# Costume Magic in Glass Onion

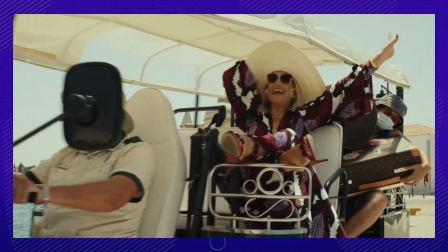So we went through Glass Onion's entire wardrobe and found costumes that were tied with hidden meanings,
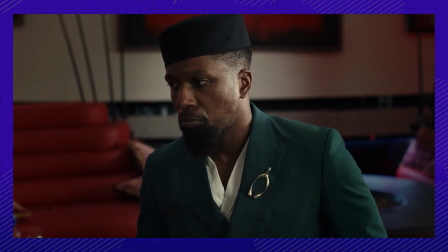gorgeous vintage fabrics, and peculiar wardrobe pieces that give away major film secrets.
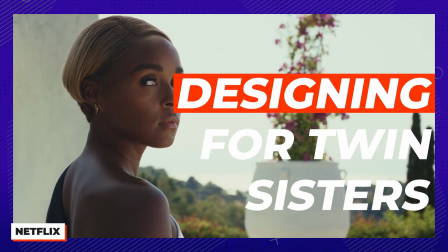Wow.
So like our girl, the leading lady Janelle Monae, for example, it was so crucial to be able to run for her.
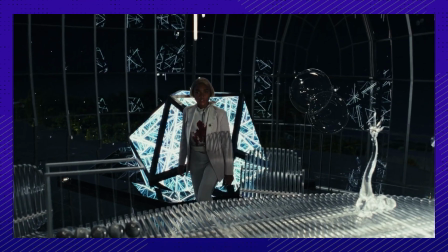That's why her entire outfit was built, you guessed it, all around her shoes.
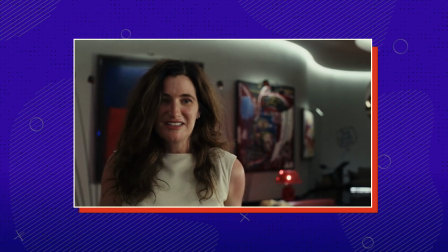You know the ones, her Valentino flats.
You come here in your Gucci flats telling us Valentino.
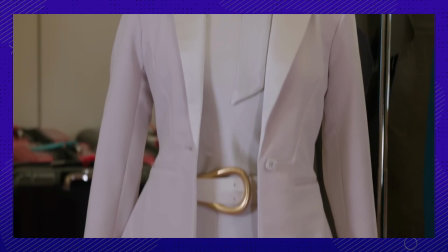And then everything else, her suits, the accessories, it all came after the shoes.
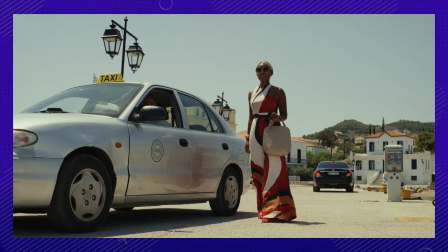And Helen's sophisticated suits and super elegant dresses were not actually designed for Helen at all,
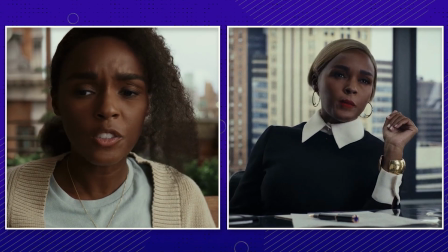but for her twin sister, Andi. And if you put these two sisters side by side, you'd see that they're like radically different from each other.
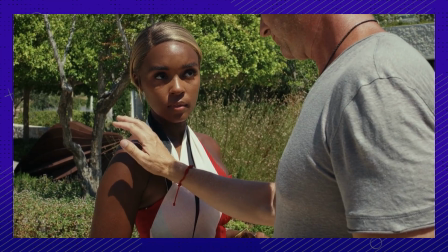So as you know, during nearly the entire movie, Helen pretended to be Andi.
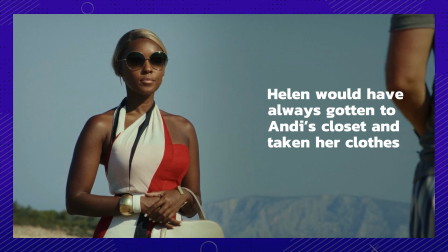And that's why the idea of Helen would have gotten to Andi's closet and taken her clothes was heavily incorporated into her costume design.
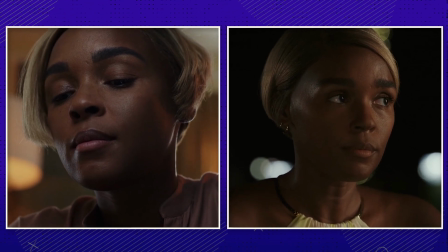To highlight their differences, they did subtler nods, you know, with makeup and nail color and such.
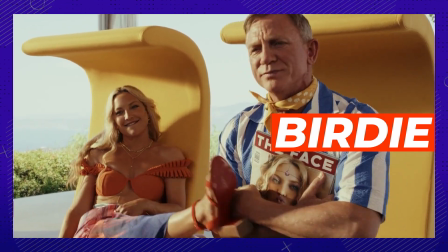Now, while that was a cool experience, it must have been so much fun designing looks for Birdie.
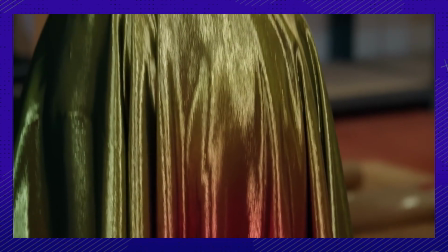With the bold prints and the bright colors and the jewelry, her floor-length gown is designed to be a visual effect within itself.
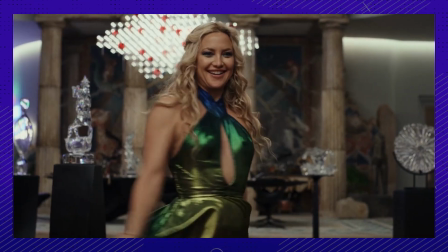Like that moment when the director, Rian Johnson, asks her to spin and all these rainbow colors just come to life.
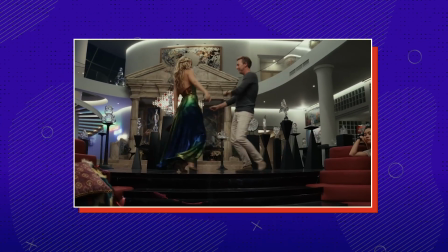Oh, it's awesome. It almost is like an illusion. It's almost like a visual effect in and of itself.
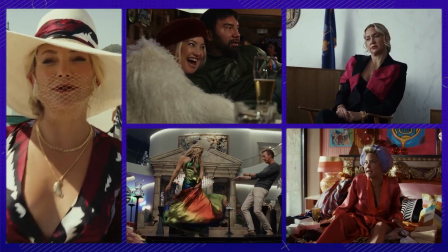Okay, and another interesting fact here, Birdie's entire wardrobe was handmade, except for her bikini.
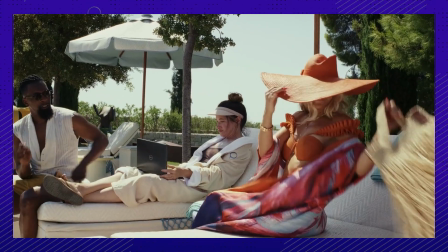Of course, we had to figure out where this bikini was from. It's the Andrea Ayama Moulin Orange bikini.
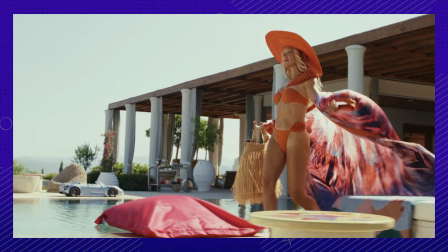Kate Hudson wanted to look flawless,
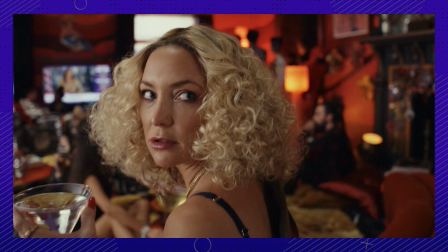and so she would just eat cucumber and feta and didn't touch her Aperol spritz till after her bikini scene.
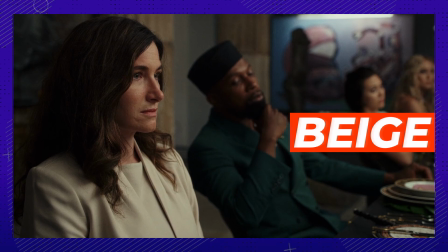And on the very other end of the spectrum, there's Claire.
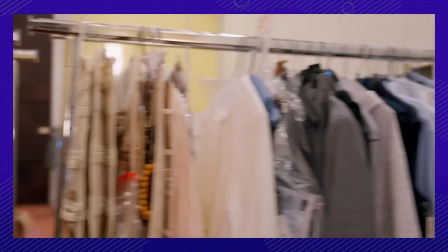Her entire wardrobe was just a rack of beige. Because, you know, we all think of politicians and think beige.
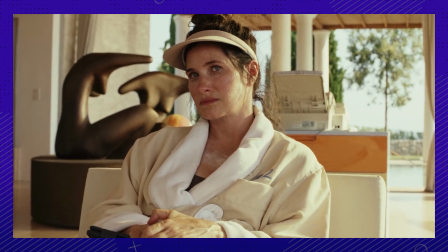Well, in the script, they actually used the words politician beige to describe her wardrobe. I said I wanted to be the sad trumpet noise of costumes in this movie.
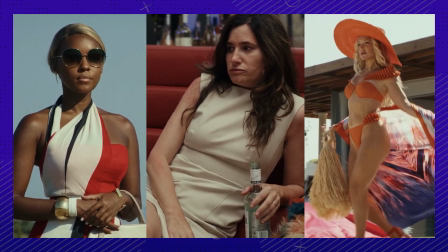She thought she was going to get some glamorous, exciting costumes for Claire, but that definitely was not the case.
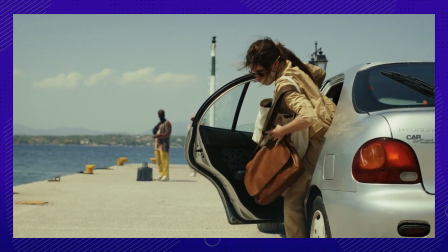And like, this movie is so specific that Claire's character translates even in the way she wears her mask.
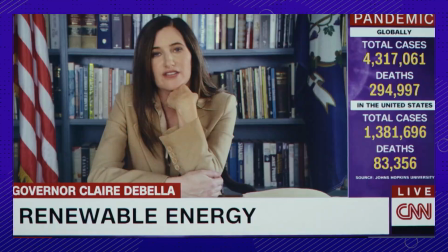As a politician, part of that is she needs to show her face to voters.
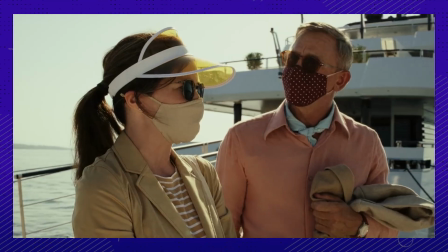So there's a lot of on and off with her mask while she still tries to be mindful of the pandemic rules.
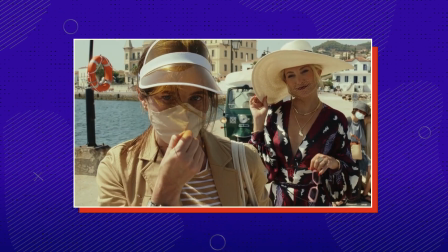She's very conscious of the mask etiquette. Does the way you wear a mask say something about you?
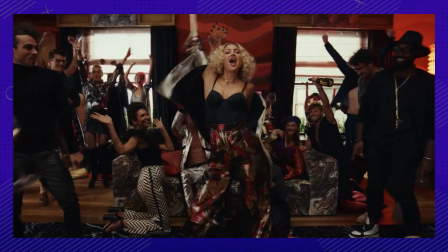Like Birdie. In the beginning of the movie, she's throwing this wild pandemic party,
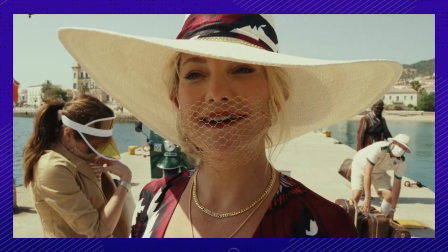so there's no surprise that she's wearing a glamorous lace mask that's almost like a jewelry piece.
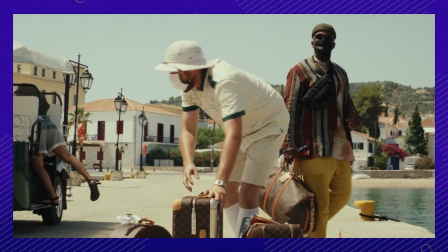We can't hug, right?
This girl is social distancing in style, and Lionel, the scientist who has not only one, but two K95s.
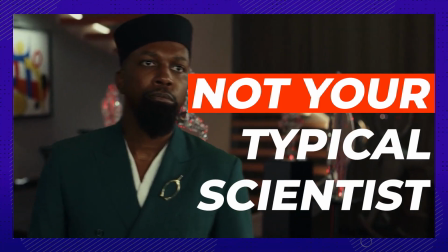Oh, you Lionel were masked. double up. mask.
Speaking of Lionel, did you notice the wishbone pin on his lapel? So the actor who plays him, Leslie Odom Jr., actually found that in a thrift store in Connecticut.
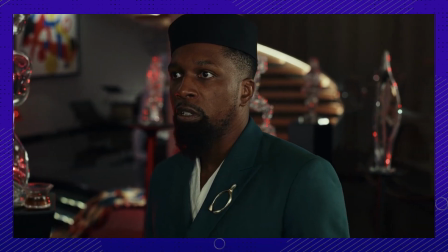And so Jenny took that and had a few identical pieces made for the film.
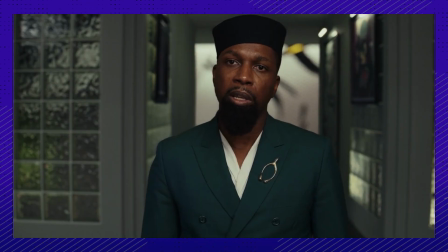The wishbone symbolizes luck and adventure, which is obviously a reference to the movie's plot.
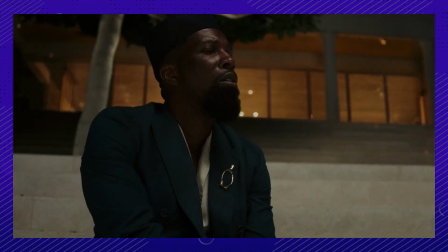And there's also this practicality to Lionel that's shown in a scene by the pool. That shirt is the same shirt that I wear under the suit. While other outfits were not so practical.
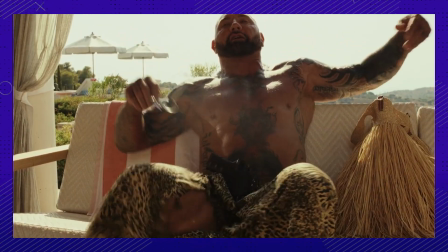And we couldn't not talk about Duke's Speedo. When Jenny was designing his poolside outfit, that was the first costume piece that came to mind.
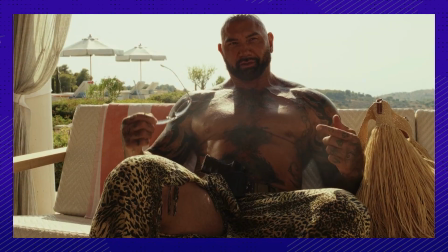Everything else, the holster, the beach wrap, the Crocs, all came after.
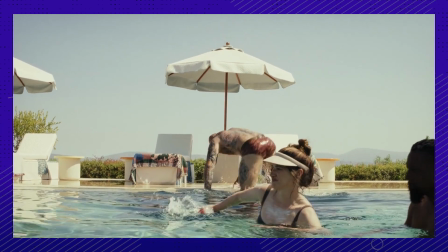Poor Dave Bautista was so embarrassed in this little outfit. He couldn't disguise anything in that Speedo.
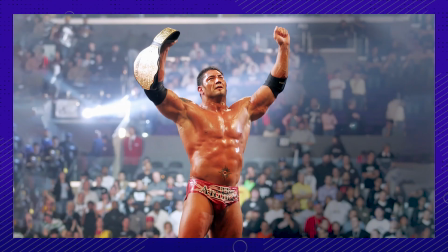I'm blushing now thinking about it. I feel like I've worn less. I wrestled in front of millions of people wearing just a little.
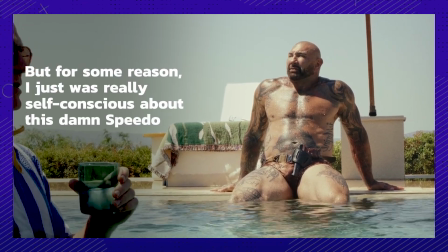But for some reason, I just was really self-conscious about this damn Speedo.